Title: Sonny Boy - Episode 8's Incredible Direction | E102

in the present but weirdly enough I think by having the present and the past next to each other the past kind of makes the present feel much more lonely by Saito using as he said all these like white backgrounds and very hollow
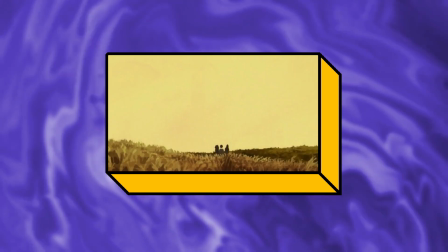10:39 looking shots we can kind of that's kind of also imposed
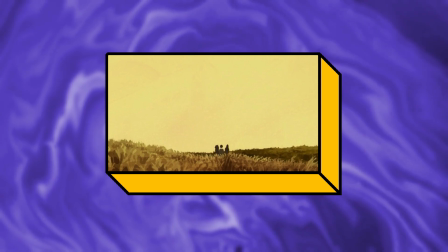10:43 on the footage in the present as well which also feels awfully lonely after a while
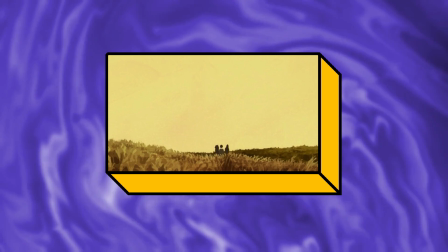10:48 I think that Sonny Boy eventually was starting to feel much more homely.
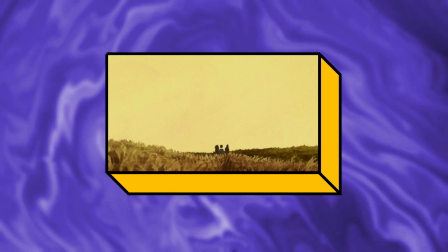10:54 Like, I can get used to this place a bit.
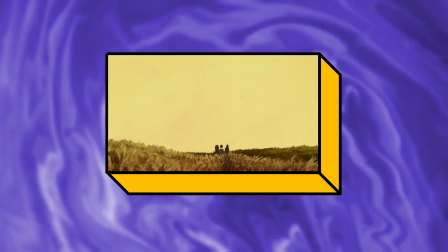10:56 I want them obviously to escape and experience something outside of this mysterious world or the worlds in which they're in. But with everyone gone now and graduated, it kind of hit really hard when you realize that they're alone or they can be really alone. There aren't as many people as you think in this world. and we're quite tiny little beings within it. I think Saito's episode as a whole really reconfigures how you think of Sunnywar. At least it did for me. I can't speak for everyone, of course. But it really did for me and how the past kind of affected the present and now my view of the present is very different. And this show just feels much more lonely than it did before when I was actually starting to warm up to it and the place and everything I had to offer. and now it feels much more hostile and cold and unforgiving. This is kind of building off of the visual toolkit of Shinko Natsume again, but I think Saito takes it a bit further and it's how you have these differing or very extreme camera distances. You have these very discreet wide shots which kind of feel like surveillance cameras in ways, even though they're not it's more so it's like if you were to put a camera into the creek of a door or
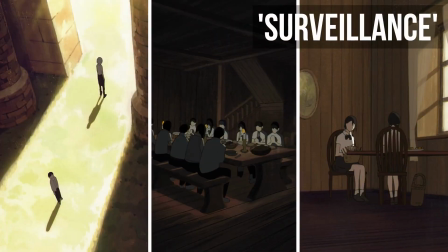12:18 just like through a pothole or something it feels like it's not supposed to be there or it's spying on whoever is on the other side of it it feels
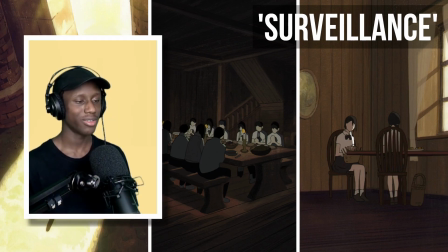12:29 incredibly natural but also kind of scary in a way it shows where the students reside in and kind of shows that very well it gives us this unfiltered insight into the very grim reality of living through an epidemic which they're going through day by day one of my favorite shots per se in this entire episode
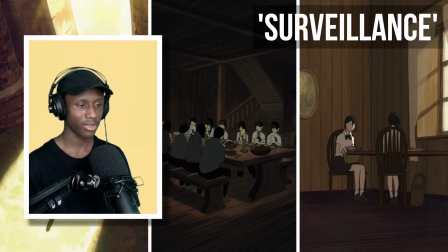12:49 maybe my favorite shot alongside the stuff in the final scenes of this episode is when they are well it's just one shot I think it might even just be a complete painted background when you see the
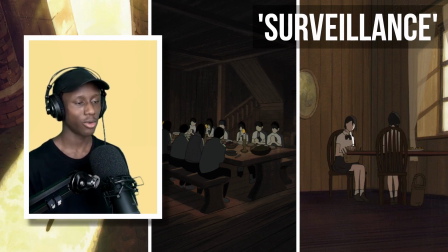13:03 kids all at the table or some of them at the table through the doorway and they're all just like at the dinner table eating it's really dark uh and you can tell morale is going down slowly and so even not even slowly morale is already down when you know you're trapped for that
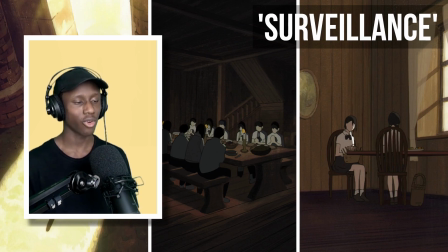13:21 long and Saito constantly feeds us this information and his his directorial style is just full of reminders when it comes to this episode anyway and they're very subtle hints but they mean a lot and once you take those in this episode feels or gets pretty dark quite quickly on the other hand though you have these extreme wide shots which kind of do the exact opposite okay it does both of them do feel uncomfortable but I'd say Saito's wide shots feel extremely uncomfortable but in a really good way I think these feel really effective because when you have other storyboard artists like Shinko Natsume and Kaujiri, which kind of stay a bit more distant to their subjects, that is no criticism.